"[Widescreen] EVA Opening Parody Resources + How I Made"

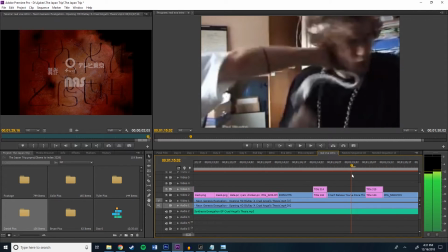Then we have I Can't Believe You Done This Guy getting hit. Boom, like that. Boom, boom, boom, boom, boom, boom.
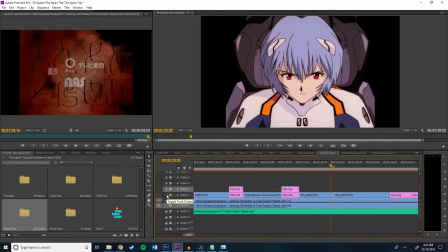And then we have the shots of us in the Gundam pods. Luckily, those matched up with the shots of us the shots of the characters in their Evas.
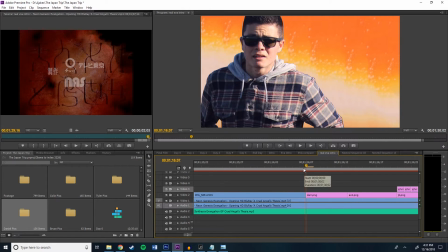And then we have more characters showing up in the background. We have these three.
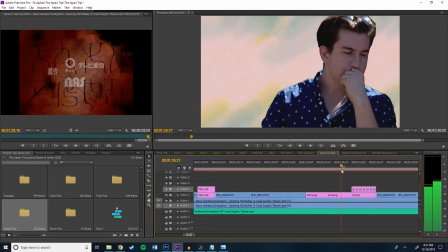This is Brian's brother's friend, and then John's brother kind of moving around.
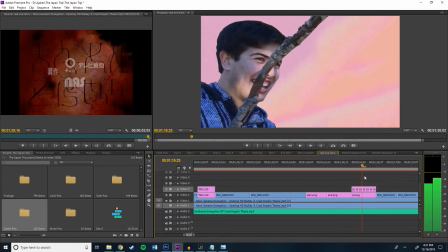They all helped us with our fun in Japan because they gave us tips. And then we have more shots.
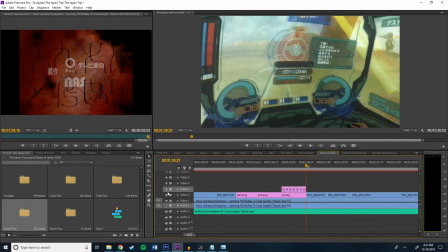I was actually happy how this turned out.
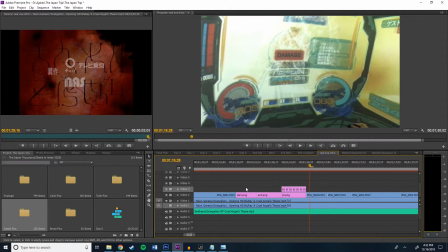This was like an explosion in the background, so luckily we had in the Gundam pod the glass breaking explosion happening there.
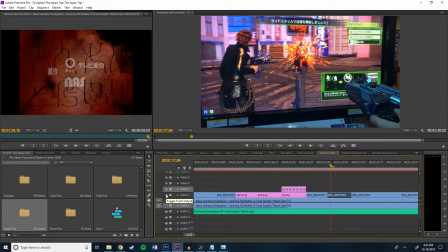And then we had this gun game where these characters are strafing with guns. So we had like, the Eva shooting.
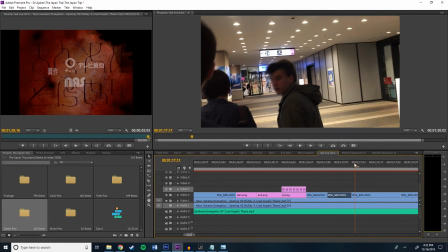And we're like, okay, we'll use this guy shooting. Boom, boom, boom, because we have the guns right here. And then we have this point where the Eva flies forward like that.
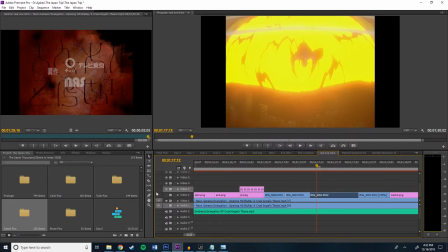Luckily, I had this image or this video of Colin rushing forward.
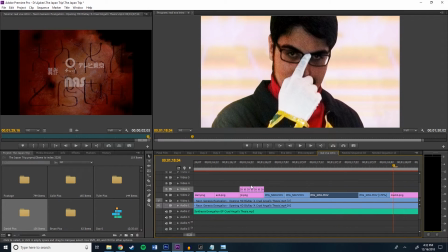So you can see it goes like that. And then I fast forward when he's rushing at me. So it's boom, like that. Then more images of Mark looking down and sternly at us.
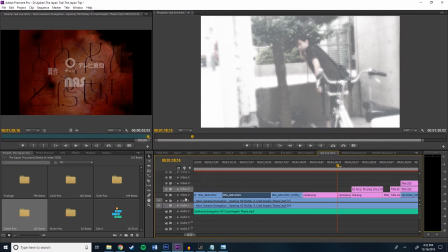And this is Shinji crying, so I just replaced it with Brian feeling a little sick after his ramen noodles in the corner.
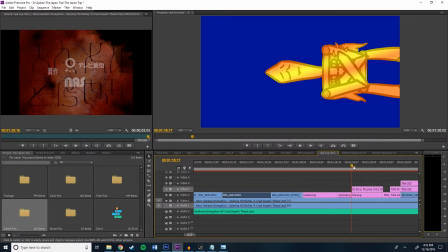And then we have Blade Lord finally showing up
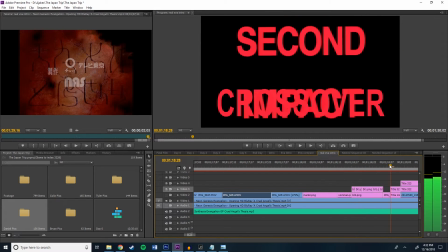as the girl here, I forget her name, moving kind of a bit, so had to include him.
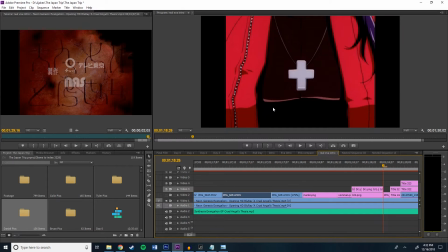And then we have, this is just a close-up of the cross there. I just used my phone for that.
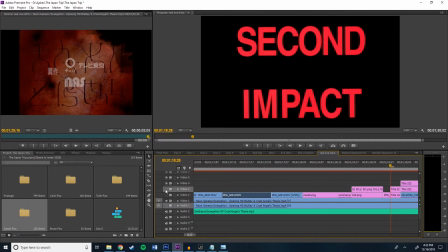What does this say? Second impact, right? Yeah, second impact, second crossover, because this is the second big crossover vid that we did.
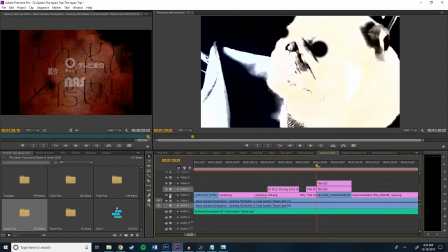The first one was the camping one. This is Brian's dog, Toby.
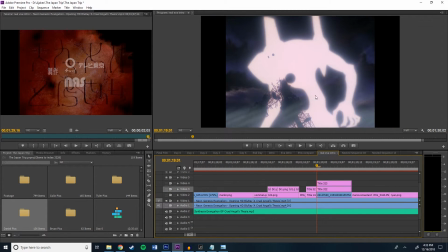I had this, or in the original, it has this Eva looking around, like looking up, all mysterious and evil.
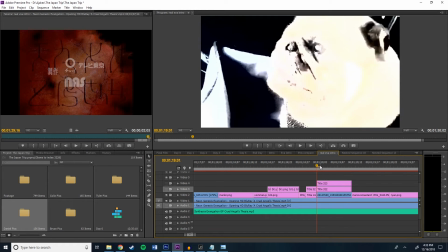So I'm like, okay, I have to do that. So I had this video of Brian's dog, Toby, kind of looking to the right, like that. So I just kind of made it all white, and then I just motion tracked these two little like balls, so it looks just like the original.
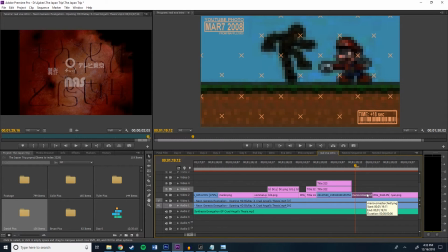Like that. This requires a lot of explanation. You see, a long time ago, Brian, on an account called Waffle1800, made a video called Mario vs. Master Chief, and it got a lot of fucking views.
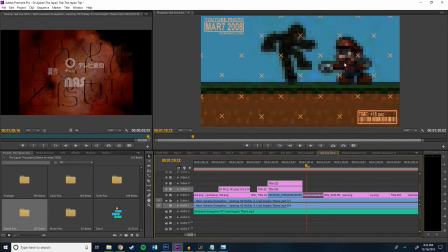So many views. And that was always the standard that we had to try to compare ourselves to. We always wanted to try to beat Mario versus Master Chief. None of us ever could. When I made Checkpoint, I was like, one day I'll beat that video. The video had like, I don't know how many views it has now, but it has a lot. Because he made it early on when people were searching that shit.
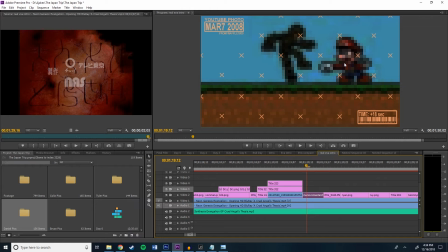And then like it got like 1 billion views. It's a very good video, so check it out. No. But I think I have like the time, how long it is. I think it's like 18 seconds video, and it says like YouTube photo.
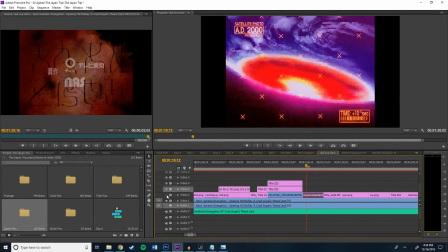It's supposed to like show like the satellite photo here. So I replicated that with all the X's, and it shows like the date.
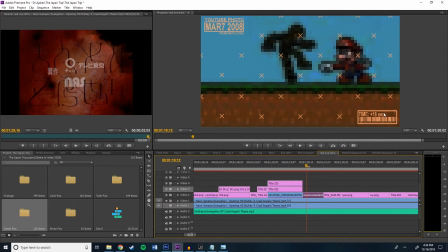I think it was uploaded March 7th, 2008 from the account, and then the timing, and then I think it says I will defeat your view numbers. And eventually I did with some of the videos that I made on Ajakes. So take that, Brian.
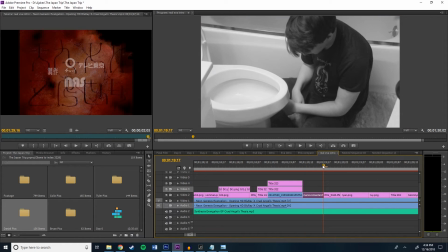Eat that, Mario and Master Chief. This is a video.
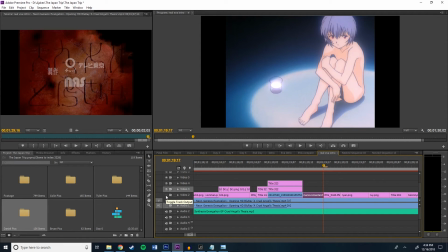I mean, this is a picture. This is, Ray standing there, sad, dejected, and alone.
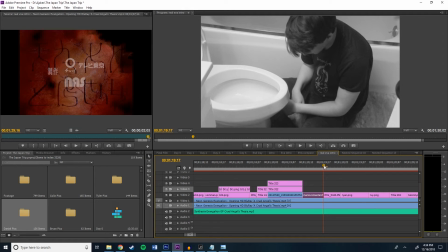So I have a nice picture of Colin sitting next to my toilet. Crazy night, Colin.
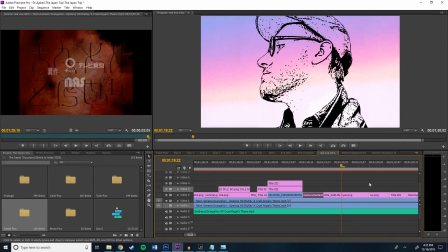There's my brother here for this character. Just kind of like trying to replicate that.
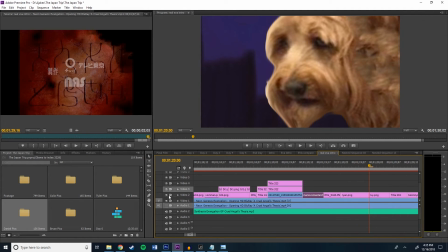This is Colin's dog.
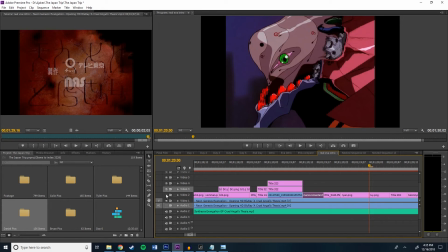This is I was trying to find something that matched the horribleness of the Eva, so I decided to just use Colin's dog.
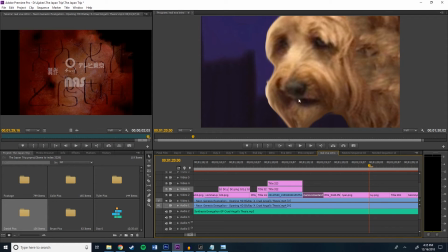I stretched a lot of this, that's why it looks really horrible. So he looks like a monster.
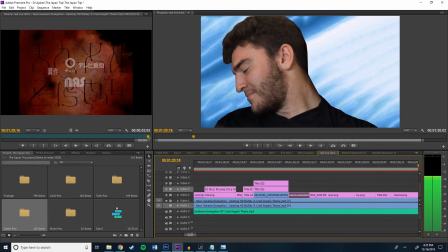But hey, it's a great dog. Love that dog. There's honestly just a cut in this that says Adam. So, hey, that's my name. Another image of Talon, kind of looking to the side, just like her.